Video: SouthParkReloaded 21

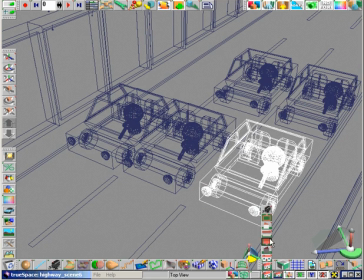0s
Now that we have the cars colored, they are ready to be placed in their initial positions for the animation.
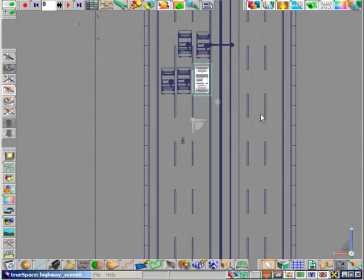5s
The easiest way to do placement for a scene like this is using the top view.
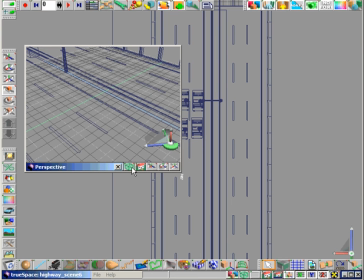10s
We'll open up a new window so we can see how the scene looks through the camera, but we're going to do all our major placement and movement in the top view.
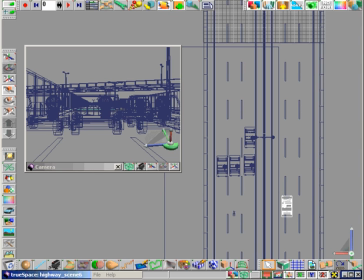20s
I'm going to take a few cars and put them on the other side of the road. These you can always animate going in the opposite direction to add a little more realism to the scene. Just make sure to rotate them 180 degrees so that they face in the opposite direction, and then move them over and leave them on the right hand side of the road.
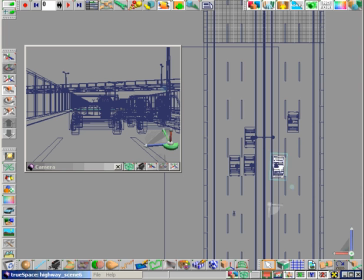39s
I'll leave most of the cars on the left hand side because this is where our main shot will take place, so this is where you want most of the objects. Keeping an eye on the camera view, we'll position the cars appropriately so that it appears like a busy highway scene.
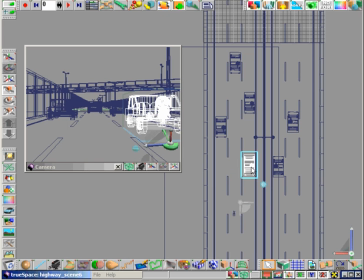55s
Make sure that each car is clearly visible from the camera. If a car is hidden behind another, then it doesn't add much to the scene and it slows down rendering times.
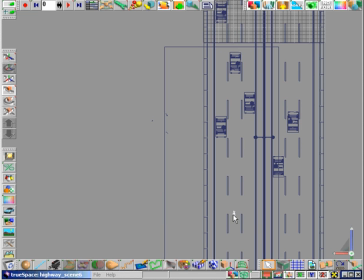64s
So be sure to position them all accordingly. I'll switch to the camera view and I'll skip a few steps.
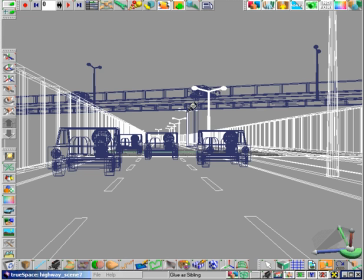71s
You'll notice I've also placed cars on the overpass. We'll glue the overpass and those two cars up there to the road surface.
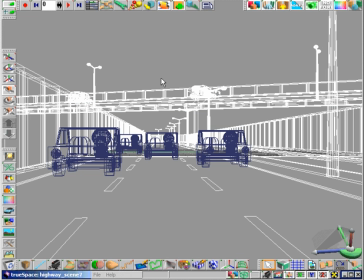77s
You'll see why in a few steps.
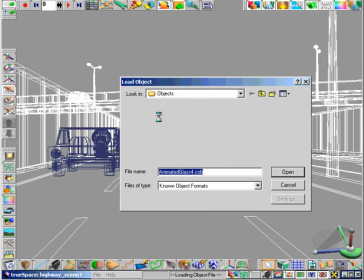80s
Now that the vehicles are positioned, I'm going to load an agent, a car, and some exploding glass that I have animated separately.
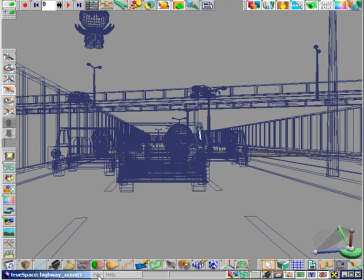88s
The agent and car were animated just how the bullet time chapter describes it, and the glass was added and animated in the same way that you saw in the glass explosions chapter.
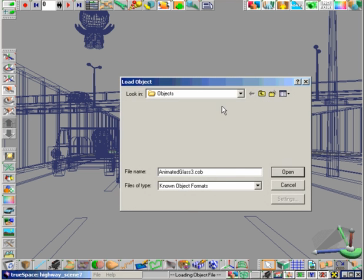97s
There are 4 separate exploding glass objects, one corresponding with each side window in the car.
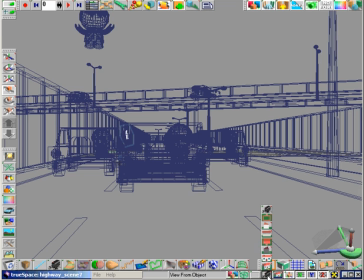105s
Now, remember how we glued the overpass and the road surface together?
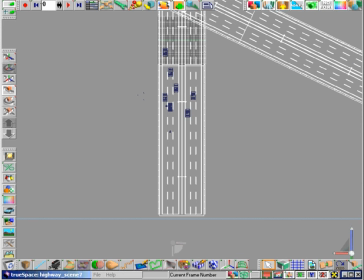109s
This is because, for this scene, it is much easier to animate the road surface moving than trying to animate multiple cars moving all in the same direction. Since the camera and all the other cars in the view are going to stay motionless relative to each other,
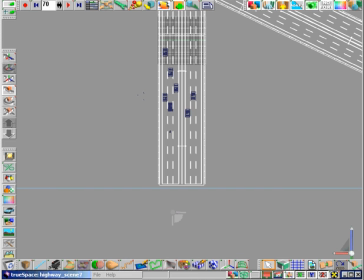125s
moving the road surface gives the impression of movement along the highway when viewed from the camera. We'll give it a large movement up to frame 20, then a small movement until frame 70, and then finally another large movement between 70 and 90, just like how we did for the character and the car in the bullet time chapter.
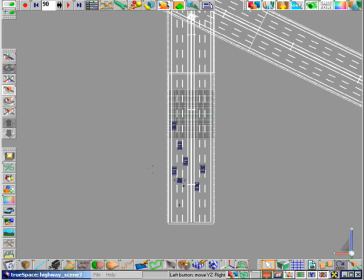146s
Once you've animated all the keyframes, go back to frame 0.
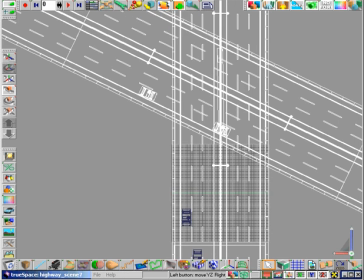150s
Remember, the cars in the overpass also need to be moving along while the overpass itself is moving.
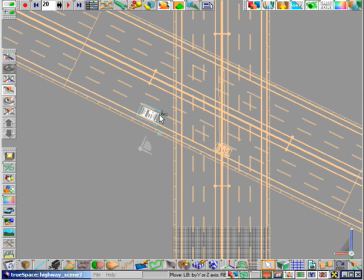157s
Since we glued them together already, we don't have to worry about moving them to ensure that they move with the overpass. All we need to do is move them along the road surface at frames 20, 70, and 90. You'll find that gluing objects like this and then animating them as one saves time when they share a part of the animation, like they do here.
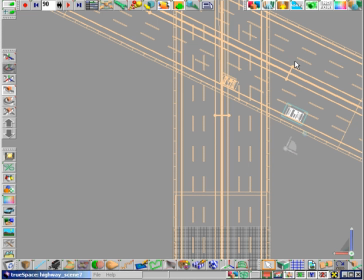180s
Once you've animated both of the cars properly, switch back to the camera view.
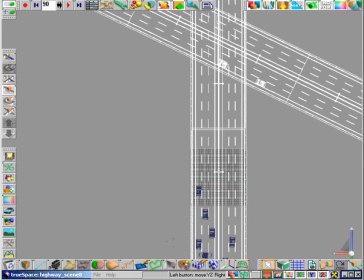186s
The final thing you need to do after this is done, since everything is animated, is to move the actual camera itself.
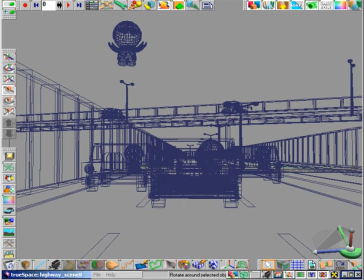196s
The camera roughly follows the movements of the agent, so we're going to ensure that the agent and the other cars are all in the frame at frame 0.
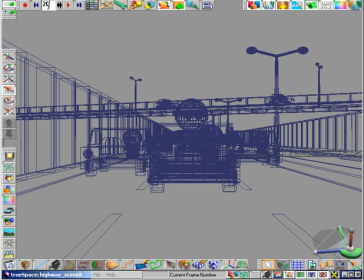203s
At frames 20 and 70, we adjust the camera to ensure that the agent remains at the center of the view, like this.
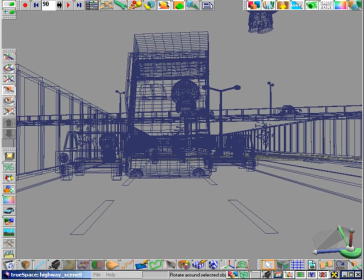212s
Finally, at frame 90, the camera is moved off to the right, and the agent appears to be flying out of the view.
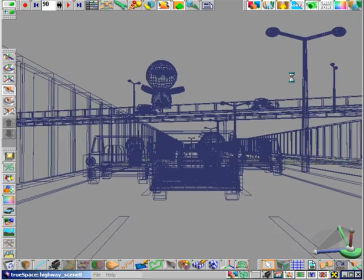218s
Pressing play, we can preview the animation in wireframe mode.
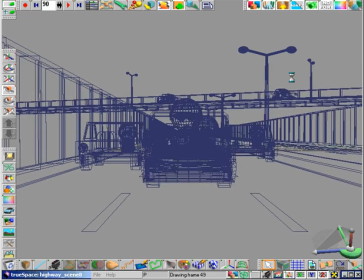225s
It's kind of hard to tell in wireframe mode where everything is,
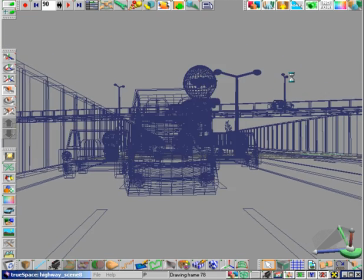228s
so it's always good to perform a test render at several keyframes in your animation so you can see what's going on.
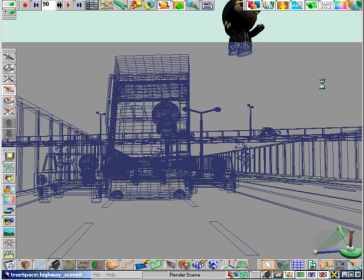236s
You have to ensure that everything has turned out just how you expected. If you render the video without doing this, you risk missing small mistakes you hadn't noticed,
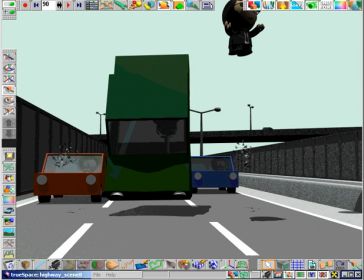244s
and it can be annoying when you have to trash a render that took you 5 hours to complete because of a few bad frames.